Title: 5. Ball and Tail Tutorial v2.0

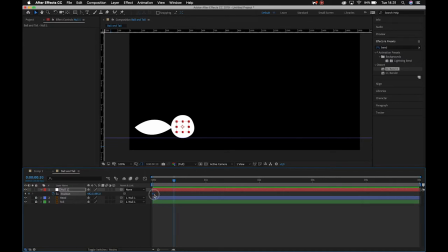[4:10]
Now over the course of a couple of frames, okay, so we don't necessarily want it to start at absolute zero, so let's drag that out to like 5 frames over there, and we can have our first keyframe there.
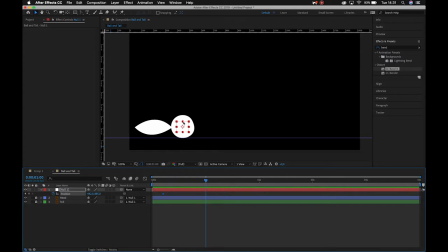[4:24]
Okay, then over the course of about 20 frames we can have our ball move backwards for some anticipation. Alrighty, so boom, he moves backwards. Okay, and then I'm going to hit Command or Control C to copy that keyframe,
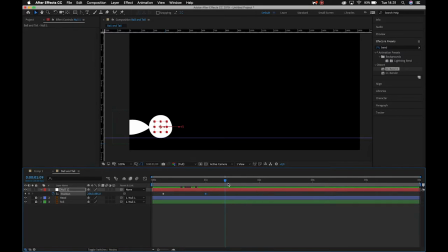[4:43]
and we'll let it hold again for about 10 frames so that we can just count those out. 1, 2, 3, 4, 5, 6, 7, 8, 9, 10, and I'll paste it there. Okay, so now there's not going to be any movement between these 2 frames.
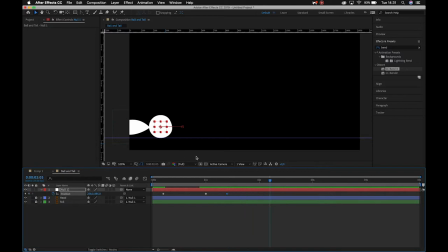[4:57]
I'm holding that anticipation. Then over the course of maybe another 20 frames, I'll have my null object jump into midair.
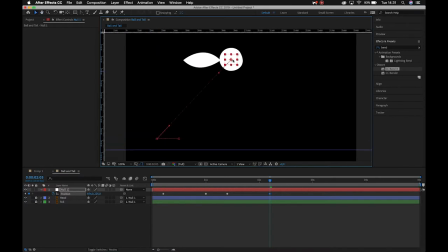[5:06]
All right, so let's just have that up there.
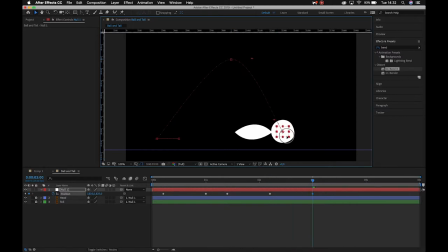[5:09]
And then another 20 frames, we'll have it land on the floor over here. Okay, so we've got our basic jump. If I play this back, it moves backwards, and then it jumps, and now it's up to us to make this look more realistic.
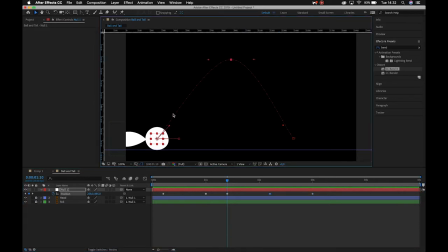[5:25]
Okay, first thing we can do is just make sure to increase more of an arc to this path over here. So when I select my null layer, you'll see I have my path, and these little empty squares represent these keyframes. All right, so if I click on this, you'll see I get my little handles.
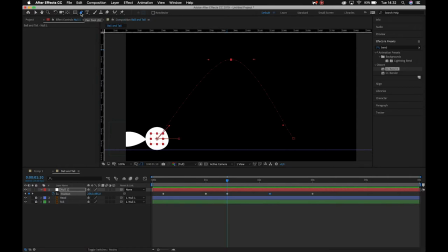[5:45]
If you don't see the handles, remember under the pen tool, if you click and hold, there's the convert vertex tool. If you click on these sort of anchor points, or you click and drag, you introduce the curves. All right, so I'm just going to introduce some curves here and make sure
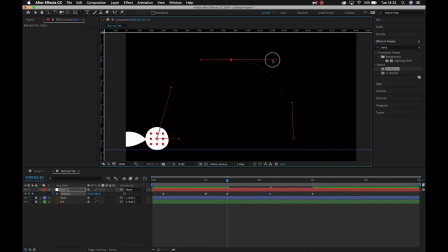[6:01]
that our ball isn't just sort of doing a boring angled jump. Okay, don't worry if it's not exactly like mine. Let's see, pulls back and then jumps in a nice smooth arc. Okay, all right,
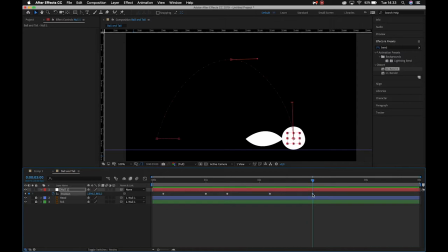[6:19]
so now the next thing I can do is I can work on the easing, right? So the easing is going to drive how much anticipation or squash and stretch I have.
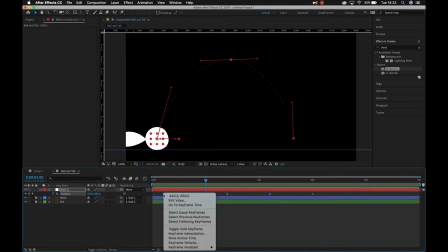[6:28]
So I'm just going to click and drag to select all these keyframes, right click, keyframe assist, easy ease.
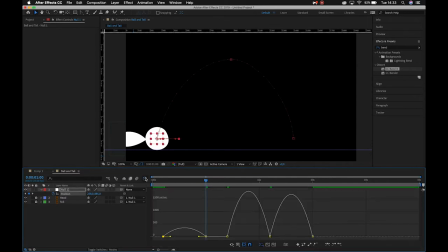[6:35]
Alrighty, and then we can select one of the keyframes and jump into the graph editor.
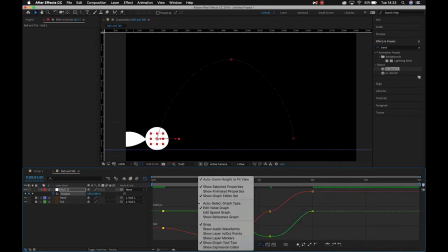[6:40]
Remember, if this isn't what you're seeing, if you're seeing this, all right, you simply have to right click in this gray space, edit speed graph, and there we go.
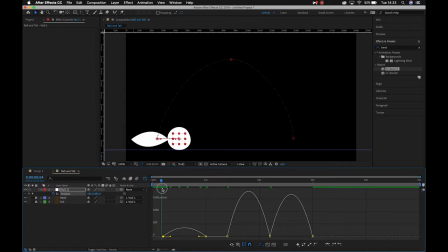[6:49]
All right, so let's take a look at this. We want our characters to sort of like pull back and hold. So what we perhaps do is we have it do that movement quickly and then ease into that, right?
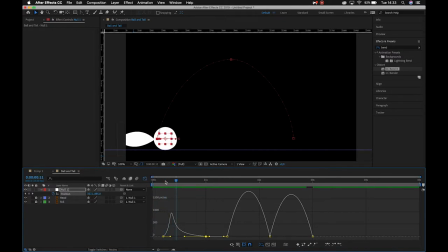[7:02]
So we're just gonna shift our arc up so that we know early on in the animation that's when most of the movement takes place, and then it eases into that hold. Alrighty, then we take a look at our jump. We know that we want it to be quite fast on the takeoff, and then sort of smooth in midair, and then land quite fast again.
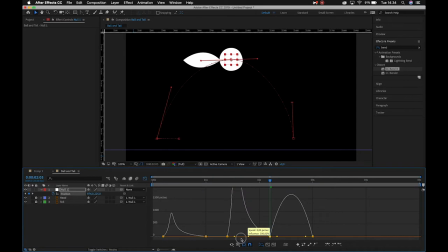[7:21]
Alright, so we remember our peaks. Okay, so we do something like this, and then it'll sort of land, but we don't want it to hang in midair. Hopefully you guys remember. We zoom in and we can lift these points slightly off of that zero horizon line.
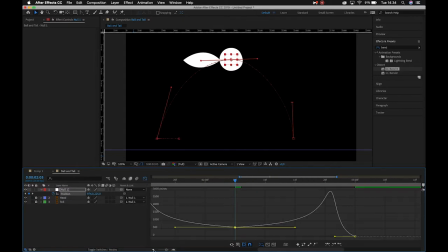[7:39]
All right, so I'll actually lift these quite high. Pull out, let's take a look at that. Could maybe make this a little bit straighter here, like so. Let's see what that looks like.
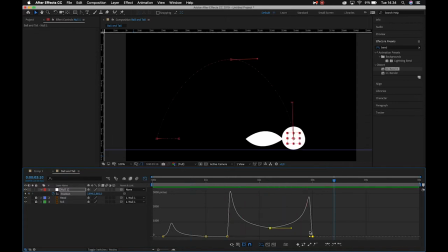[7:53]
All right, so that's not too bad. I could probably make these even steeper just so we've got a nice quick kickoff and then land. All right, that gives us then something to bounce with at the end to react to.
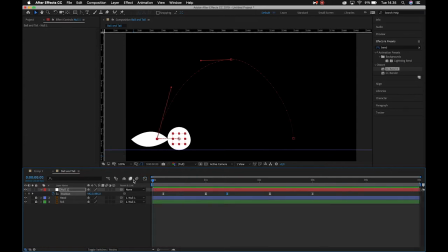[8:07]
Okay, so that's our nice, simple, basic animation done, all right? And that's all we need in terms of our movement.